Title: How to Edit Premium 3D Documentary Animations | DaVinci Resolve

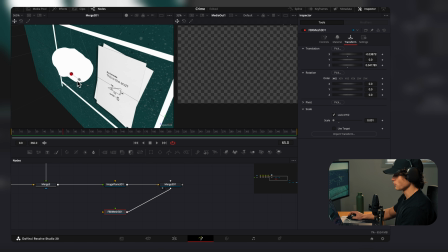And then I can zoom in here and place it where I want it. So I'm just gonna rotate it, kind of place it up here.
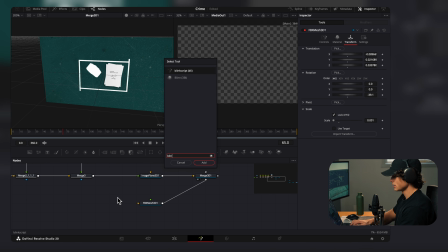Now to texture it, I'm gonna hit shift space and add in a blend and connect this to our 3D object. Now my 3D object came with its own texture. So I can just drag that in and connect it to the blend. As you can see, now our 3D object is textured just like that.
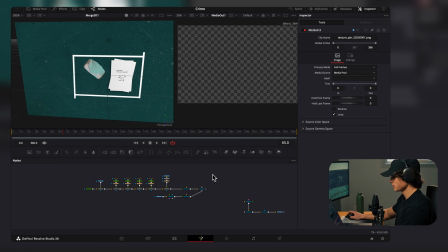And now our first kind of page here is built out. So we can select all this and just kind of drag it up here a little bit.
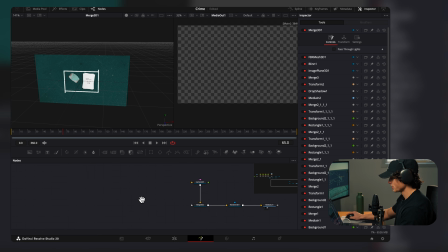Now before I build our second page and place it over here, I'm going to come to our render node and select hardware render.
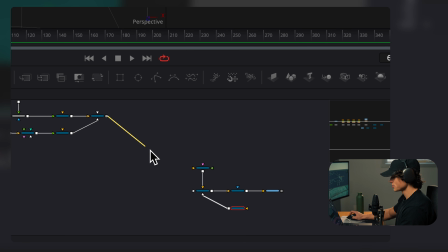And I'm going to enable lighting and shadows. I'm going to drag this merge node to this merge node and drag our camera back.
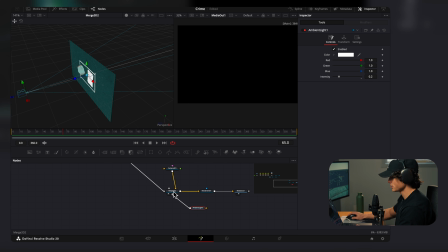I'm just going to add in my ambient light and connect it to the merge. Now we can increase or decrease the intensity of the lighting. I'm going to keep it pretty dark so we get harsh shadows. So I'm going to hit shift space and add in a directional light and connect this to the merge. As you can see, we have to turn down the intensity quite a bit,
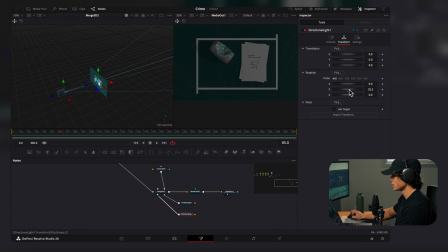and then we can come to the transform and rotate it until we get a nice shadow like that. And as you can see, it's also making our 3D object look pretty nice with the lighting. Now, one more light I'm going to add in is a spotlight. So I'm going to hit Shift, Space, and search for a spotlight. And I'm going to connect this to the merge node.
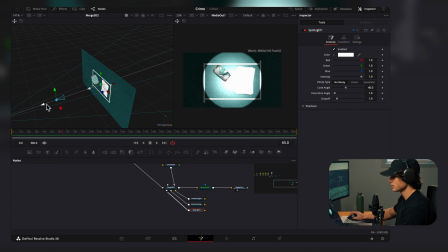As you can see, if we drag back the spotlight in our 3D environment, we can see it right here. So again, I'm going to turn down the intensity. I'm going to increase this angle so it's a little bit softer light. And I'm going to decrease this angle so it's a bit of a smaller light as well. As you can see, that spotlight got rid of the shadow a little bit.
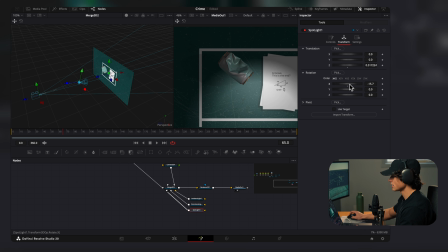So I'm just going to select the transform and rotate the X angle on our spotlight so that our spotlight's pointing down.
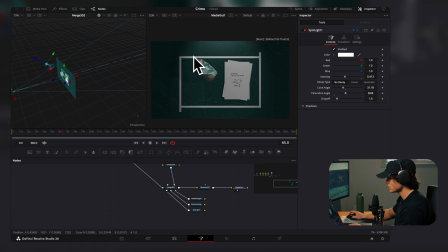And then I'm going to drag it up. Now, as you can see, our scene is well lit and we still have shadows. So now we're going to build our second page so that our camera can pan over to it. So to do that, it's pretty easy.
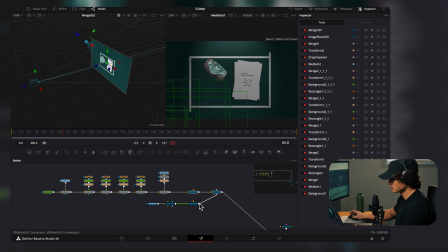We're just going to select all of this, excluding the 3D object. I'm going to hit Command Copy, click over here, and paste it.
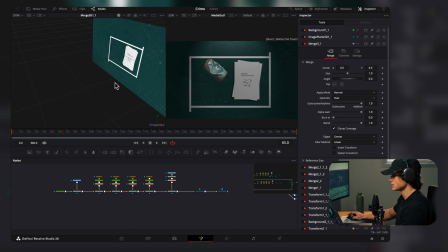Now, before we connect it, we can just throw our merge into the viewer here, and this is what our new page is going to look like. So what I'm going to do is I'm going to select the image plane,
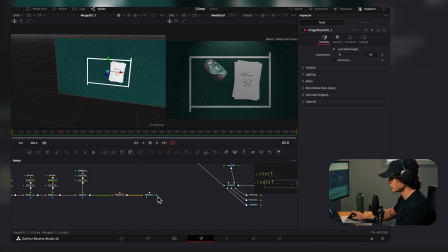and I'm just going to drag this over like this. Now, to see what we're doing, I'm going to connect this merge to this merge, and then I'm going to throw this merge into the viewer,
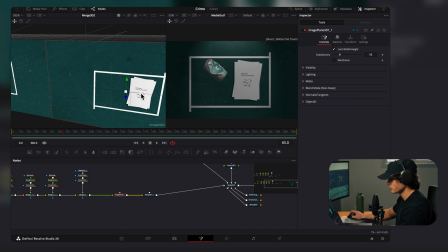and I'm just going to drag this until they match right here. Now I'm going to drag my camera over to the middle.
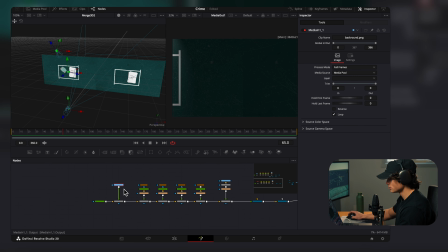So as you can see, we have this line here and it kind of looks like a cutoff. So what I'm going to do is come over to my media one, hit Shift Space and add in a transform. And I'm just going to flip it horizontally. And as you can see, it matches up perfectly now.
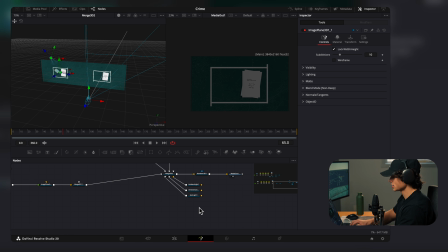And so now we can drag our camera and pan over to this one. So right away, I'm going to hit Shift Space and add in another spotlight and connect it to the merge. I'm going to drag it over here. And I'm going to decrease the intensity. Again, I'm going to rotate the X axis so it's pointing down, and I'm going to drag the light up.
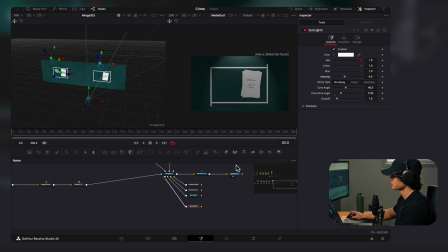Come to controls, and I can increase the intensity a little bit more. So just to recap, we have our first page here connected to a merge node, and our second page here connected to a merge node, because whatever we connect to this merge node applies to our 3D environment. So with this one, I'm going to change the tape. I want another line down the middle so that it separates two different objects.
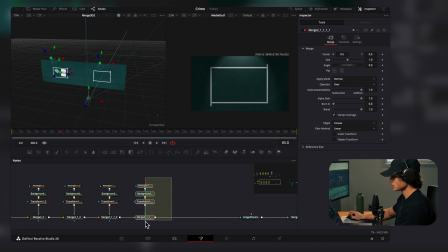So first, I'm just going to delete this. I'm going to select all of this, hit Command Copy, and paste it here. Select the transform, and in the inspector, I'm just going to drag this over like this. So right here, I'm going to add in some syringes. I'm going to drag in my FBX file of syringes and connect this to the merge.
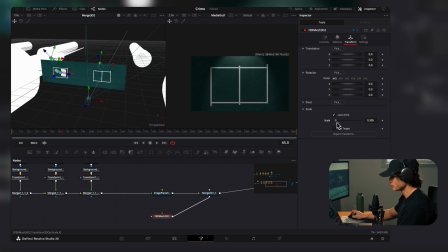With this selected, I'm going to select the transform and scale them all the way down. As you can see here, they are right here.
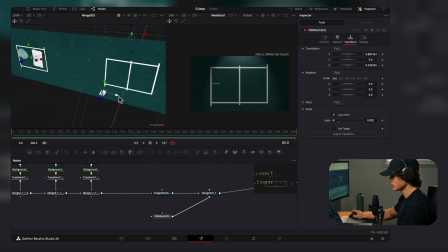So I'm just going to drag them over to this side. I'm going to rotate the X to minus 90. And I'm just going to increase the size to about 0.004 maybe, or 6.
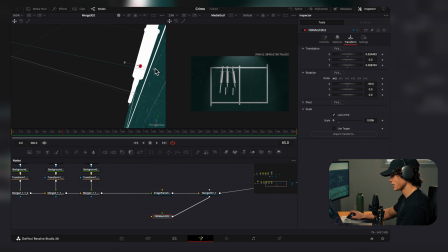Drag this against the background here, and then drag it down.
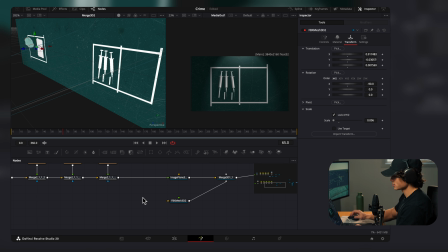So again, this 3D object came with some textures, so I'm going to hit Shift Space and add in a blend. Connect this to my 3D object, and then I'm going to drag in my syringe PNG it came with, and connect that to the blend. As you can see, now our 3D objects are textured. Now we can add in our ID badge over here.
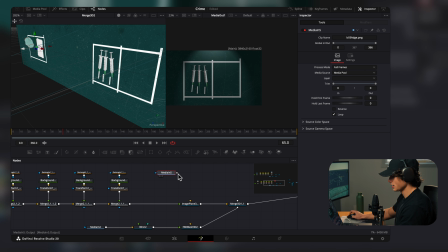So I'm just going to drag that in and I'm going to connect it to this merge here. I'm going to hit Shift Space and add in a transform node, just a normal transform, because anything before this image plane is a 2D environment.